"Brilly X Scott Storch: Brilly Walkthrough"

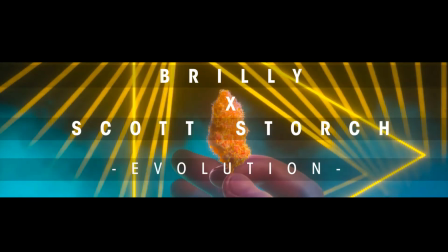0:00 Yo, what's up everybody, Brilli here. I wanted to give you a personal walk through of the pieces in my collection tonight with me and Scott Storch.
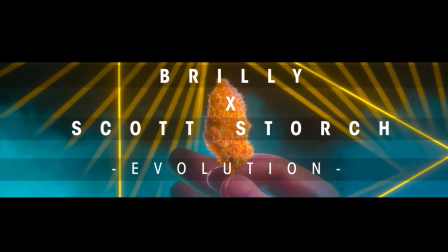0:09 Evolution is here, 4.20 begins at 6.30pm and 7pm Eastern Standard Time.
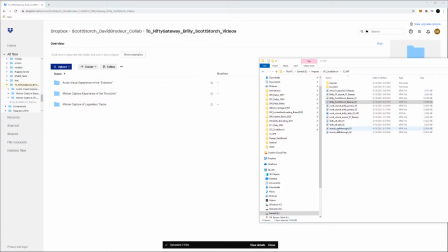0:17 Let's get into this here. I wanted to give you kind of a personal walk through of the concept and breakdown of each one of these pieces really. So I've categorized it into three separate ideas. And the first one is the motion capture experience of the evolution and the audio visual experience of evolution.
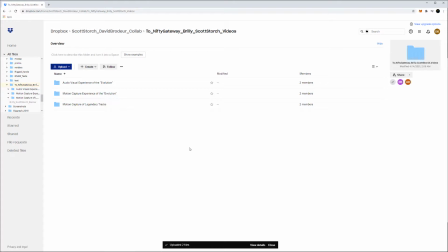0:36 Basically what these are is Scott and I prepared and Scott composed five original scores, five original tracks just for this NFT drop. And with those, we did two different things with it.
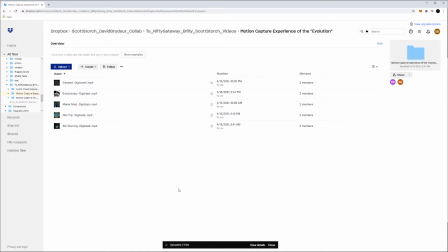0:49 For the motion capture experience, I thought, how amazing would it be to digitize the actual movement of Scott Storch's hands? Because that is the creation. That is the art. When I came up with the idea originally, I wasn't necessarily thinking, what hasn't been done in this space before?
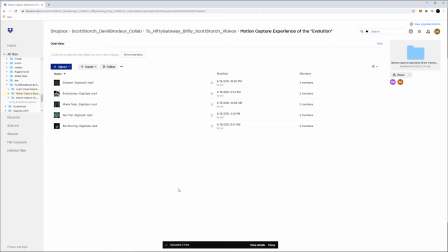1:08 The end result was just that. This is the first time something like this has been done on Nifty Gateway. and I'm almost certain it's the first time to this level it's been done anywhere as an NFT. And so I was coming up with the idea and I thought, you know what? The art form of what Scott does is about his finger movements.
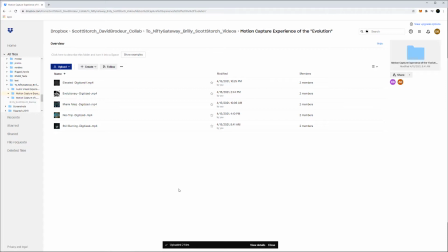1:28 Anybody can play a chord, anyone can play a note, but only one person can have Scott sound. And that's all driven from the very specific way his fingers move when he plays the piano or creates his music. And so that's what this is. I'll go in here and we'll just play a couple and we'll just walk through.
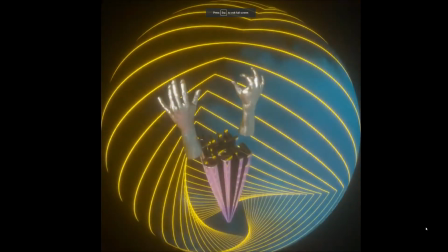1:48 So each one of these pieces actually goes and is paired
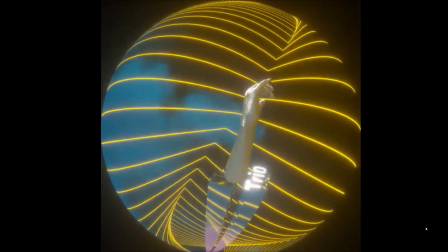1:52 with the same theme that it has in the audiovisual experience.
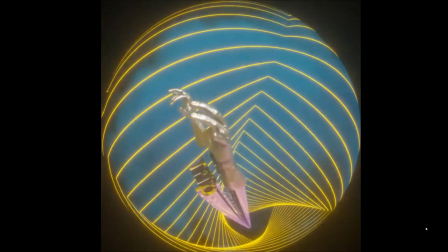1:59 And this is for Neo Trip.
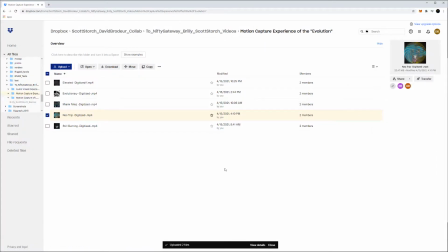2:03 and so Scott wore motion capture gloves that and we digitized every single
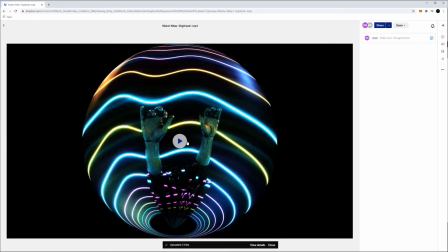2:09 movement of his to create these animations so there is no hand key framed
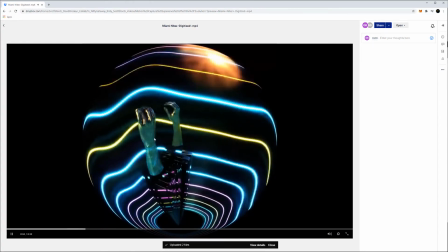2:14 animation in this in the movement of the hands this is all Scott Storch's
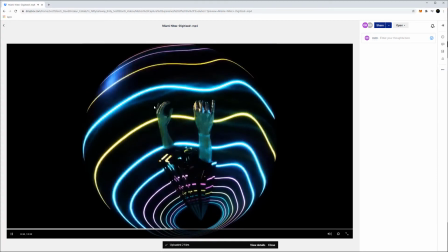2:20 fingers being recorded which is moving the fingers that is it so I wanted
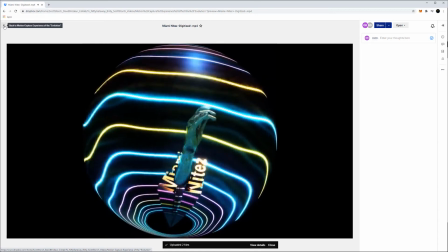2:26 these pieces to kind of be like digital trophy so to speak like a collectible digital trophy that was the goal behind these pieces.
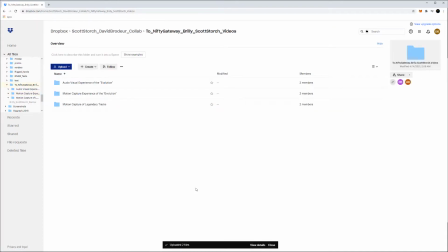2:34 So obviously they're all up to view. I'll keep this kind of short and sweet so we don't need to go through every single piece. And then we've got Scott Storch's Legendary Tracks. And so the Legendary Tracks consist of Cry Me a River by Justin Timberlake in Timberland.
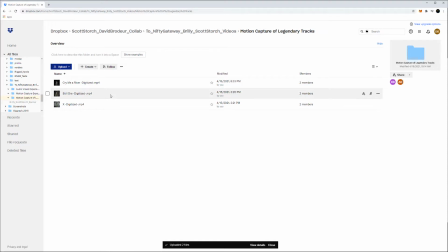2:50 And we have Still Dre by Dr. Dre and Snoop Dogg. And we have X by Exhibit. And I thought, you know what, these would be absolutely amazing if we could record Scott's finger movement during these, right?
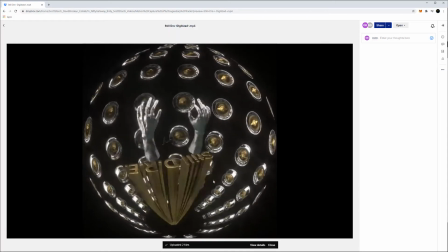3:05 Because when he describes how he created Still Dre and the offset of his fingers,
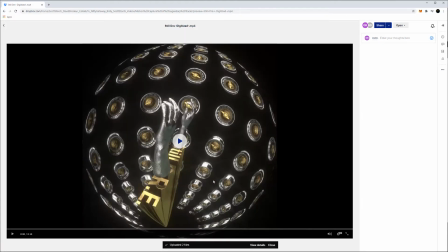3:13 you know, completely changing the song, you know, offsetting his fingers when he hit the keys, came up with this new original sound that was just slightly off and the slight imperfections were perfection in the end.
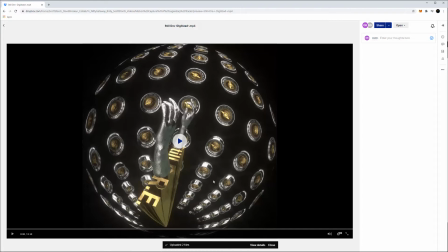3:27 And I thought, you know, this is the art form. You know, only one person plays it or would have ever played it like Scott Storch did. And so now this is forever digitally encrypted on the blockchain. And you'll see each one of these has little ties in to, you know, the music video or the theme behind it.
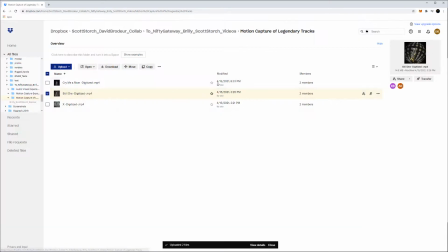3:44 And so the Impala Rims, you know, obviously a very prevalent piece in the Still Dre video. And then we get to the audiovisual experience. Now, these ones really dive in to a deeper part where it's more about the deep concept and mood and feeling behind it.